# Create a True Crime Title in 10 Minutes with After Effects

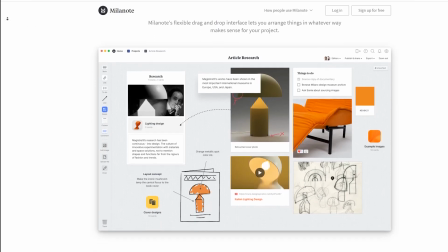Milanote is a web app, a brilliant free web app where you can easily organize your motion design
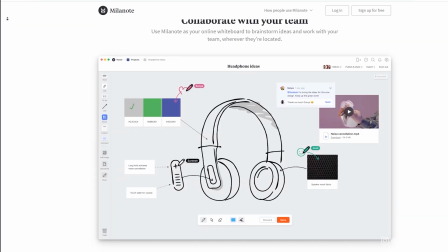and any other projects using their interactive visual boards where you can track your projects from beginning to end.
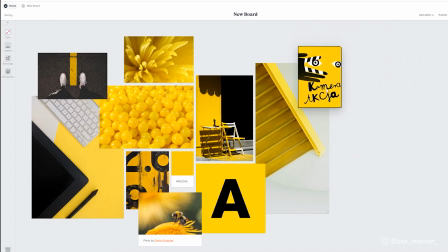Its interface is really simple and practical. You can just drag and drop. For research and reference, you can create stunning mood boards.
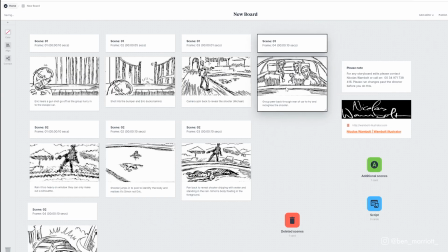It's a great place to put your storyboards. They've got a huge range of templates for you to get started with, and if you prefer your storyboard simple, you've got that.
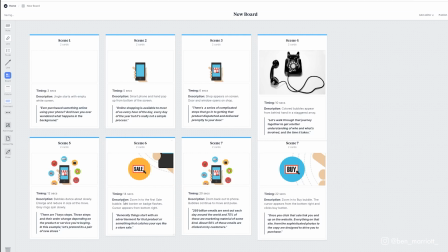If you want to include more information and direction so your clients don't get too ahead of themselves, you've got that option too.
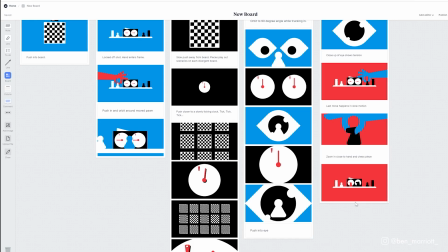And one reason I think it's particularly great for storyboarding is because you can simply replace and rearrange scenes really super easily.
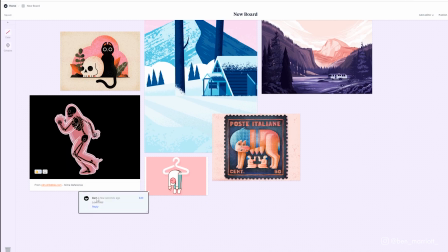And the collaboration features are also top notch. You can comment, leave suggestions, place arrows, and even sketch freely over the top of your board.
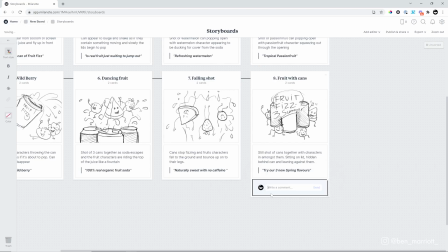And you're in total control of who can edit, comment, or give feedback on any of your boards.
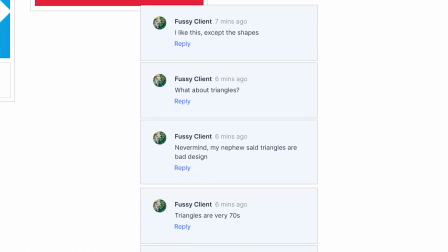So if a particular client is giving a bit too much feedback, you can just restrict their access.
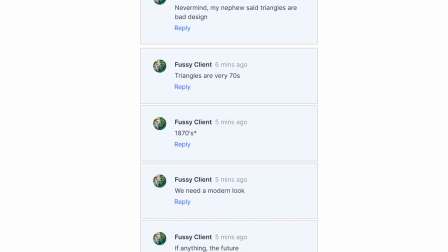And you can also send a secret link to any of your boards with no sign up required to view.
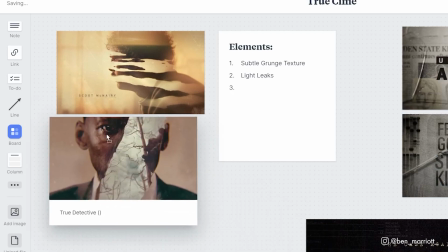For this project, I did a lot of research to find the familiar elements that a lot of these title sequences had.
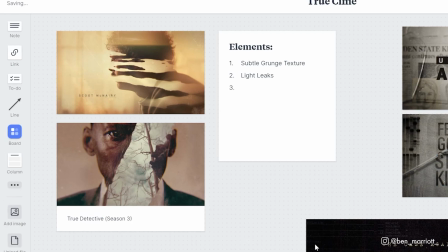I took the best parts, the most interesting title sequences, and the most common elements from the more generic ones.
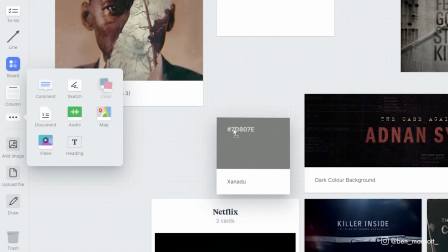I kept a growing list of what elements I'd need to include, I decided what color palette I was after, and even how I wanted it to sound.
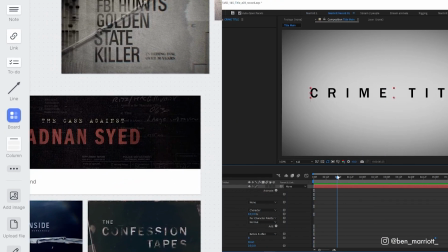Crime. So when I was ready to start animating this project, I already knew all the elements I needed and the animation went as smooth as butter.
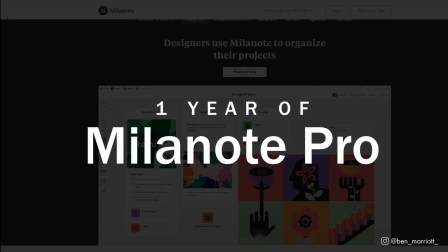Milanote have also generously offered to give away a full year of their pro subscription to 3 viewers who sign up using the link down in the description.
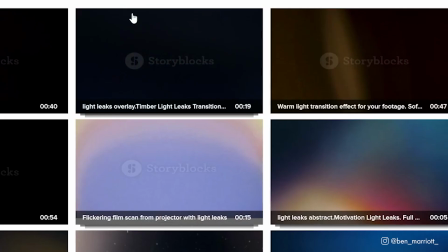And now we're going to add our secret weapon, light leaks. If you search on any stock website, you are going to find loads of these.
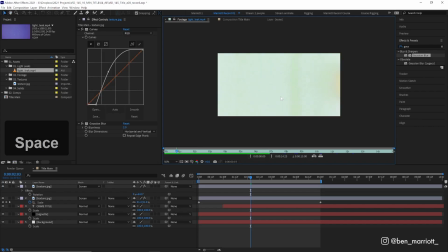Even on YouTube, you're going to find heaps that you can use. I found this one, which has a bit of a flickering film look, which will be nice and grungy.
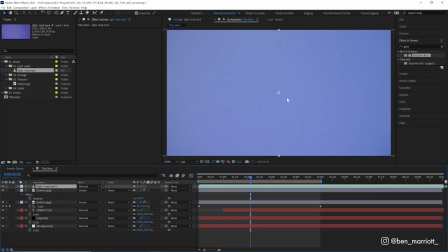So let's drag that over the top of everything and set its blending mode to screen.
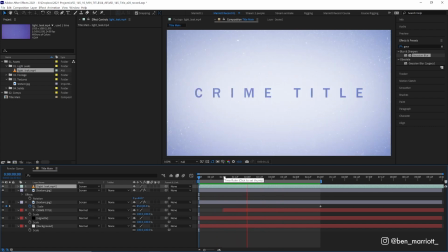There, how good does that look with barely any effort at all? Now, it's a bit too intense for the whole scene though, so we're going to need to fade it out.
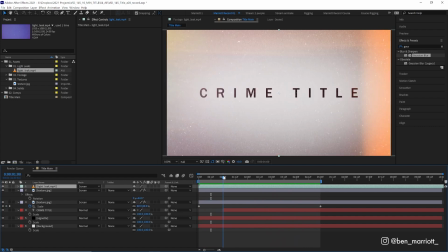But we do want it to be pretty bright for when our title appears here, so we can kind of smooth that transition.
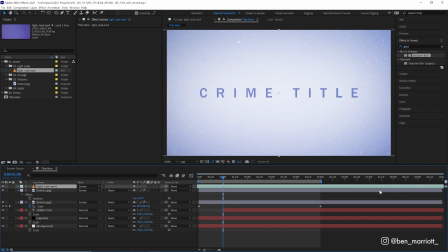So let's drag this across until we find a place where it's pretty bright. Here seems pretty good.
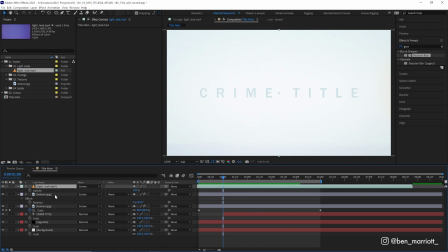So now let's keyframe its opacity. Let's start at 100% at around the 1 second mark.
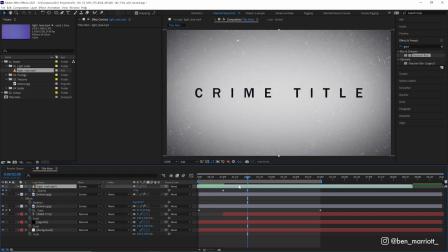And around 2 seconds, let's lower that to about 10. Now we're not lowering it to zero, so now we get just a tiny subtle bit of flickering, which I think helps. And let's ease those keyframes with F9. And then for the last second, let's increase the opacity as well, so we get more flicker at the very end.
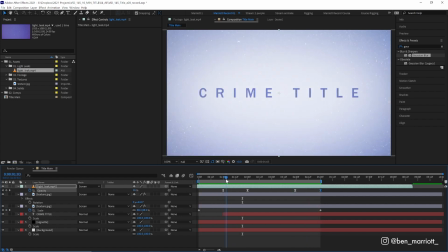There, that is looking lovely and grisly. And for our title popping on, let's just animate its opacity fading up as well.
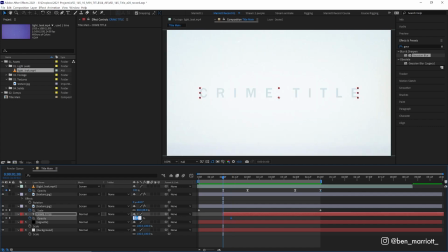So it is a little more of a smooth transition, and ease those keyframes as well.
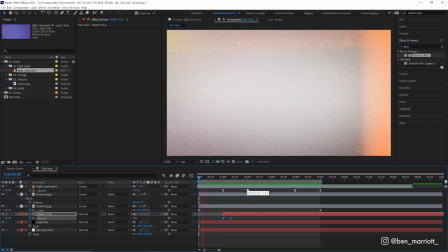There, that feels nice. Now let's add some footage to our sequence.
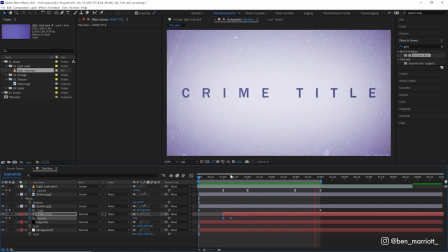I really want this imagery to be specific to this TV series, so it shouldn't feel too familiar or generic.
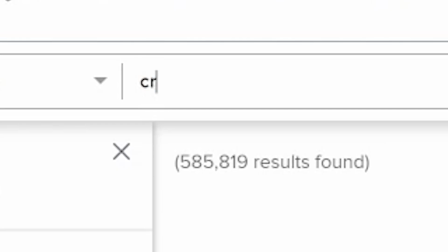So I went to a stock site that I'm subscribed to and searched the word crime. We've got someone walking very slowly with a car behind them.
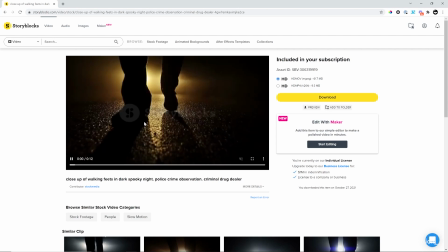Could this person be the victim, the criminal? Perhaps this stock videographer's most compliant friend? I'll leave that up to you.
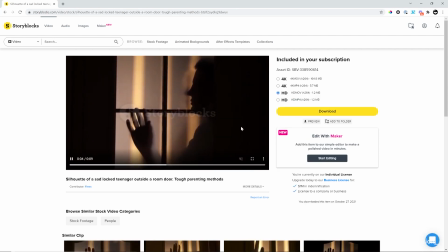I also found this footage of someone poorly cleaning a window, which while technically is not a crime, it isn't a very productive use of their time at all.
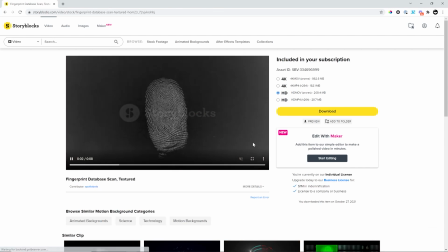And then this sequence of fingerprints, which actually does look pretty cool.
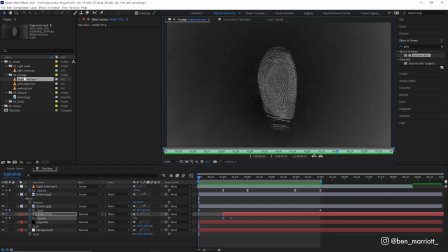So I've imported those into After Effects, and let's place the fingerprint behind our text and behind our vignette as well.
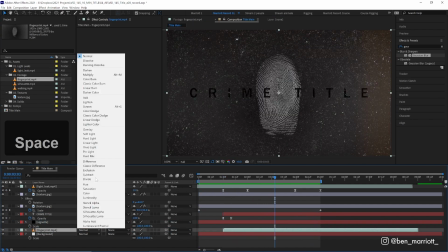And let's start that as soon as our title comes on. Now let's set that blending mode to screen, so we just see the white of the fingerprint, and it's animating pretty fast.
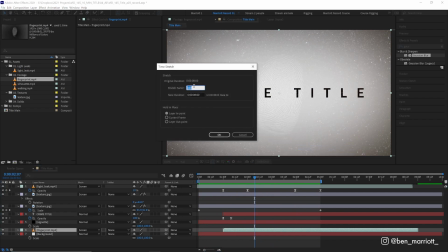So let's right click and choose time stretch, and let's change the stretch factor from 100 to 400.
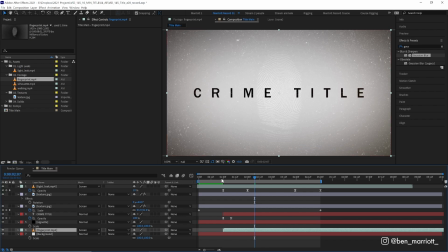So that will stretch it out 400%, so it plays back at 25% of the speed. There, much less painful to look at. Now at the very start, let's add our walking scene, and let's slide that more over towards the right,
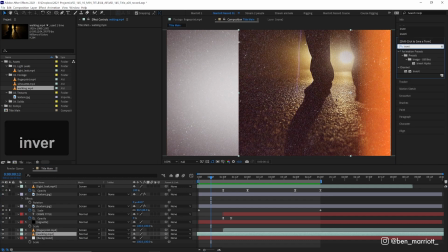and then we want to add the invert effect, so it is much more mysterious and chilling.
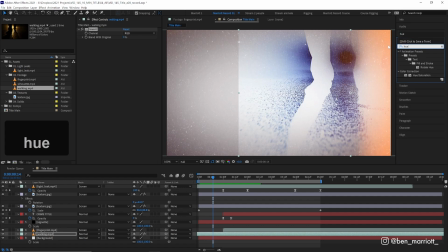And then let's add a hue and saturation effect as well, and just bring down the saturation.
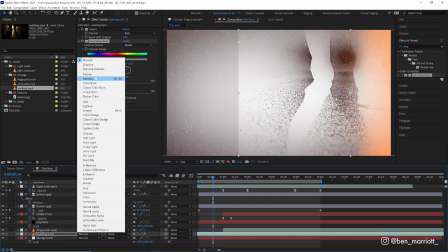There, and let's set the blending mode to multiply, so we just see the dark areas.
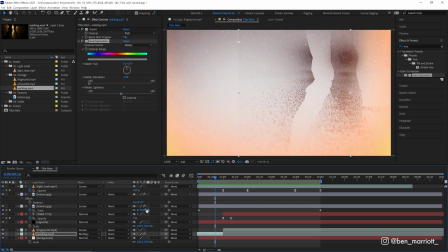And now let's trim it to end at 1 second behind this light leak, and let's animate its opacity, reducing for its last few frames as well.
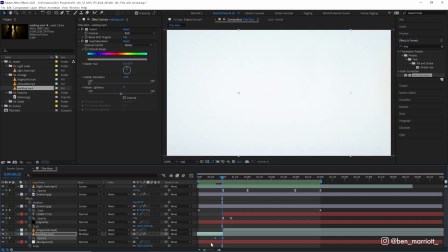And of course, ease those. There we go.
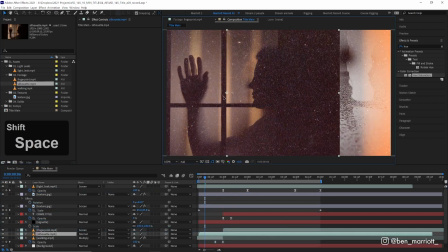Now let's drag in our inept window cleaner, slide them over to the left, and let's add the same effects and set to multiply as well.
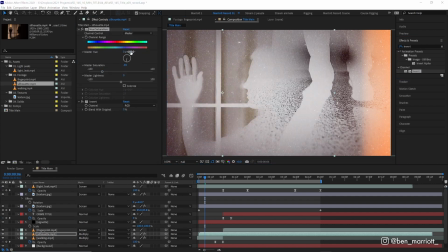Maybe we don't desaturate this one quite as much, and let's change the hue so it fits our background a little bit more.
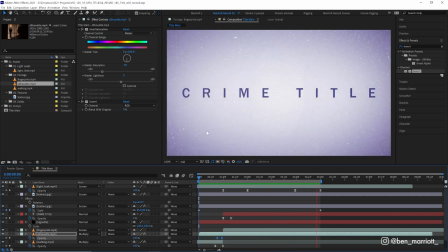So our title sequence is now looking pretty close. We just need to add some final effects to bring it all together.
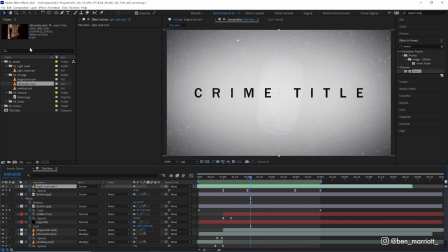So let's select our top layer and then go up to layer, new adjustment layer to create a new adjustment layer over the top of everything and call that effects, because we always label our layers. And we're going to add a subtle color grade to this by adding the curves effect.
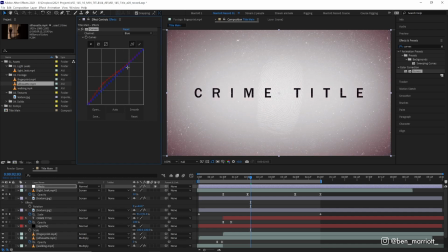Let's change the red channel and bump up the reds in the shadows a little bit and take down the blue in the highlights to give it a nice subtle sepia tone. And sepia is that slightly brown tint that the past tended to happen in.
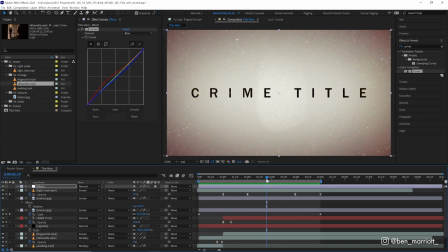And then we can add our blur, and we're going to add the best blur that money can buy that also comes in After Effects, and that is camera lens blur. But be warned, this will slow down After Effects a lot. This is a very render heavy effect, but our series deserves the best.
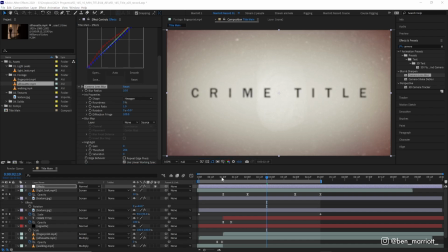So let's start really blurry at a 5 pixel blur radius, and let's keyframe that decreasing from 1 second and to maybe 3 seconds. And let's go down to a 2 pixel blur radius.
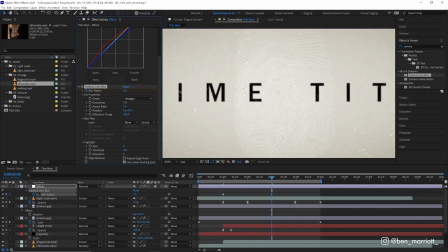Now I do like to keep it a bit blurred, so it does help soften the whole image and it doesn't feel so sharp and digital, but that is up to you.
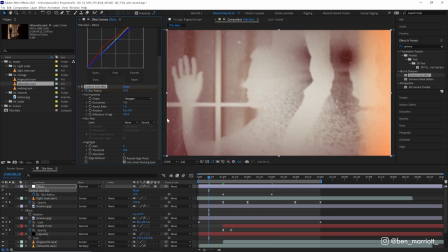But you do want to make sure you have repeat edge pixels selected. so we don't get these pale halos at the very edge of our frame right here,
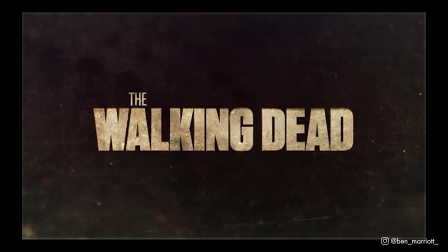like they did from leaving it unchecked in the Walking Dead titles for season one.
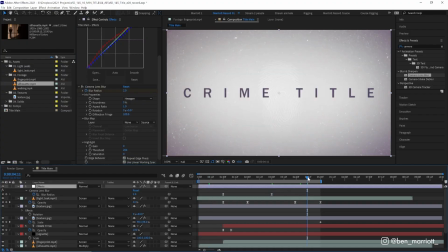And let's easy ease those keyframes, and let's have it blur back up at the very end as well.
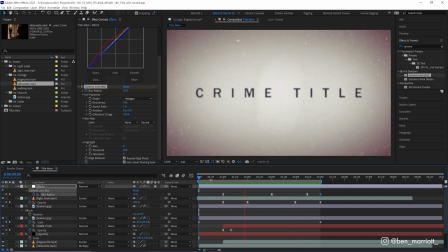There, I love that blur effect, and it doesn't bother me too much that the first second is almost completely blurred out.
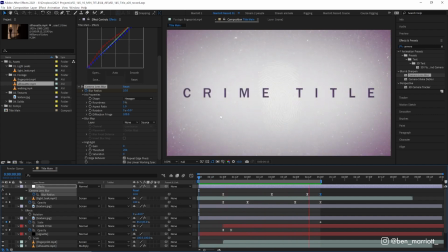Maybe that adds some mystery and is thematic to the series, because the case is so out of focus with leads that go nowhere for at least the first 7 episodes,
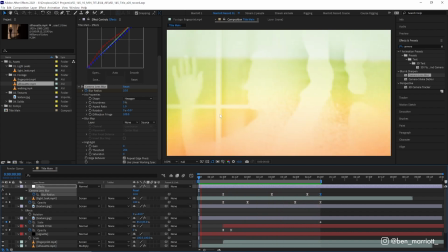as is the focus of those directing and editing the series that have to pad 20 minutes of content out to 10 55 plus
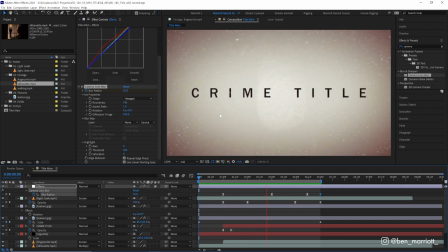minute episodes, otherwise their Netflix checks won't clear. Season 2 of Making a Murderer was much longer than season 1, and bugger all happened except for this woman buying a used car.
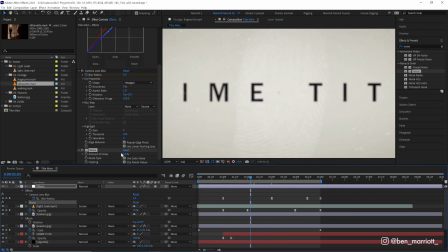And then we are going to add a final effect, which is noise. And I think about a 6% noise is nice, but I do have a soft spot for noise.
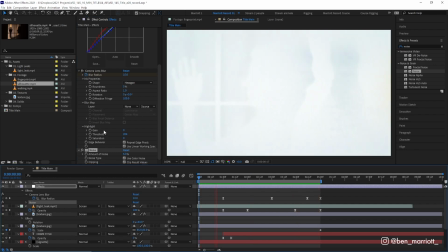And of course you can tweak all of these settings to dial in the look that you want, as long as you don't make it too original. And there you have it, a crime documentary title sequence in no time at all.
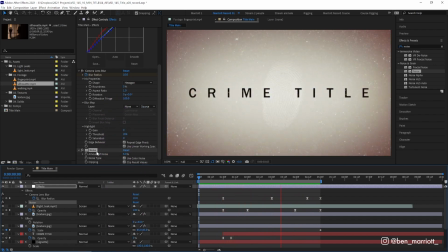And of course you can grab this project file for free down in the description to take a deeper dive and have a closer look at all the effects. I cannot provide the stock footage, but why not film some yourself? If you'd like to learn animation and motion design techniques, I've got a playlist of some of the best tutorials on this channel for you to take a look at. I'll see you in the next one.